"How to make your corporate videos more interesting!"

Hi, I'm Dewey Thompson, creative director at Pickerel Pie. In this episode, I'm going to talk about a mysterious and little discussed element of filmmaking that connects objects,
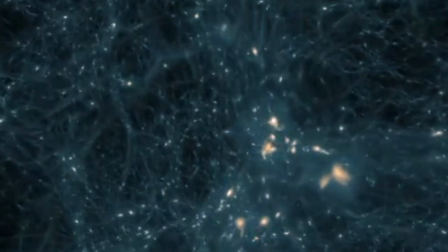covers time, layers themes, and without which films, and especially corporate video, could not really exist. This essential dark matter of the video universe is called B-roll. And fittingly, I'm going to get a little digressive in describing what it is, how it works, and the role it plays in film narrative.
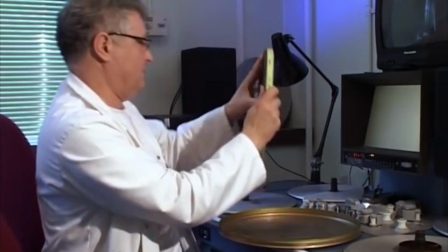First, the term B-roll comes from the time when film was edited from multiple rolls on a flatbed editing machine.
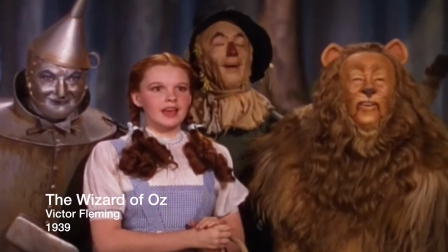The main action, typically actors speaking, was the A-roll.
He really must be a wonderful wizard to live in a city like that.
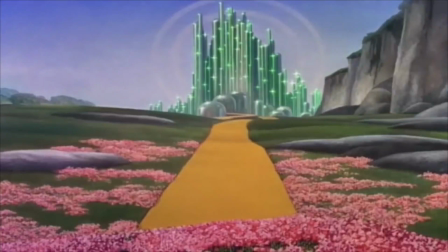The other shots, basically anything that didn't speak, like shots of scenery that could be used to cover edits in the actor's dialogue or show what they were looking at, was called the B-roll. Because it's often used to cover someone speaking or while other sounds play over it, B-roll is typically filmed without recording sound, the film term for which is MOS. There's a debate about the origin of the term MOS, but my favorite is that it's derived from the early days of Hollywood,
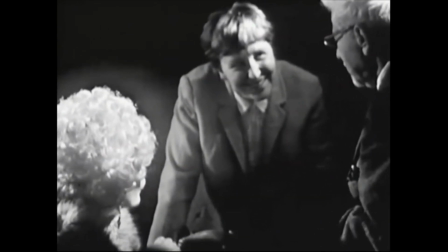dominated by German directors who had trouble saying the word with and would call out that a shot would be without sound. In documentary-style filmmaking, the form that most corporate video follows,
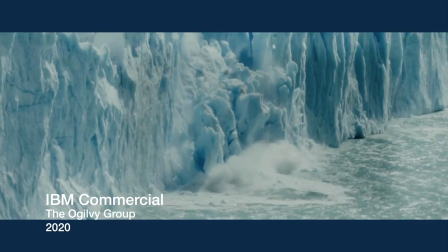B-roll is even more essential because the viewer must be given something to look at while a narrator or someone being interviewed speaks.
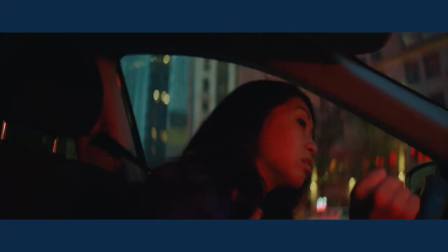Problems. Nobody likes problems.
Both to illustrate what they're saying and to cover edits in their narration.
At IBM, problems actually inspire us.
But, as you can imagine, the focus of production is typically on A-roll, the people doing things or speaking.
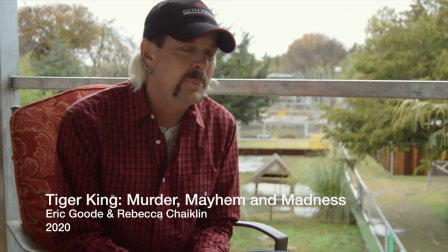Joe Exotic for the people of America. How's that?
And B-roll is often overlooked, not adequately planned for, rushed, and generally given short shrift. In fact, on big shoots, some B-roll is often filmed by another camera crew altogether, sometimes sent off on their own.
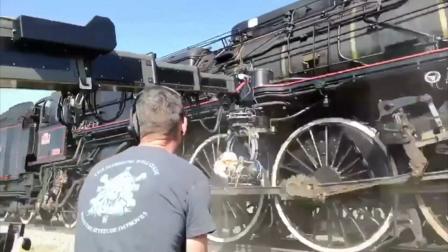They're called the second unit. Another example of how B-roll can get marginalized in a production. Here's the thing. It turns out that you always need much more B-roll than you expected, and the quality of the B-roll can really have a big impact on the visual impression your video delivers.
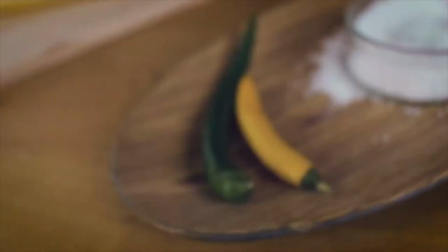So, what kinds of things make good B-roll? If it's covering someone who's speaking, B-roll can pick up a part of the speaker's body, typically a gesture with their hands that can underscore what they're saying,
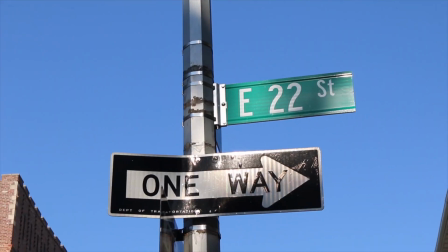or some aspect of the setting to give the viewer more information about them and where they are.
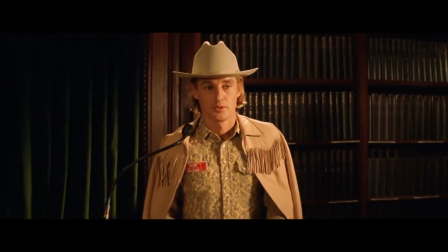Or B-roll literally illustrates the thing being described by the narrator.
Eli was an assistant professor of English literature at Brooks College.
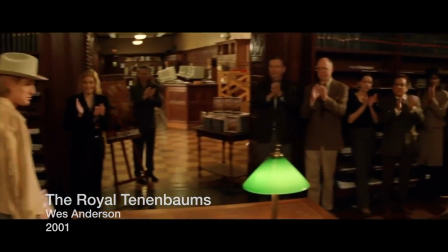The recent publication of his second novel had earned him a sudden, unexpected literary celebrity.
Or it can offer viewers something metaphorical, poetic, and possibly thematic without being literal.
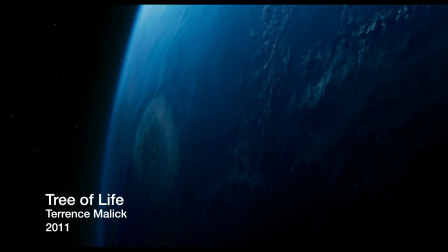There are two ways through life. The way of nature and the way of grace.
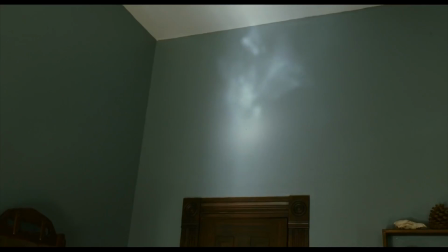You have to choose which one you'll follow.
One of the unfortunate characteristics of a lot of corporate video is its reliance on stock photos and footage as B-roll. Stock varies widely in quality, and what I'm referring to here are typically staged scenes that are then packaged and sold for use in videos and presentations.
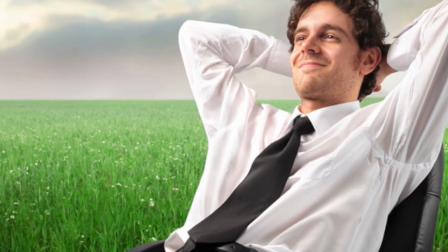The strange, synthetic world of stock footage is worth its own episode,
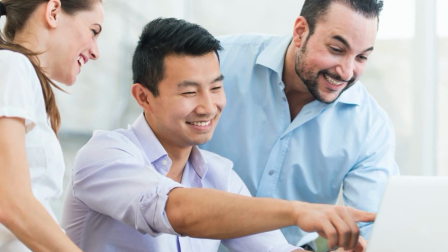but suffice it to say that it tends to look like androids plotting in some brightly lit dystopia,
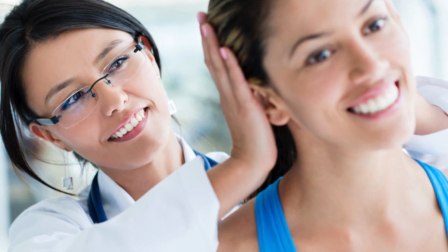and their first victim will be any authenticity your video would have had. I'm hoping that you'll now look at films and videos with a new appreciation for that dark matter holding them together, and really think about the way B-roll can play a starring role in your next project.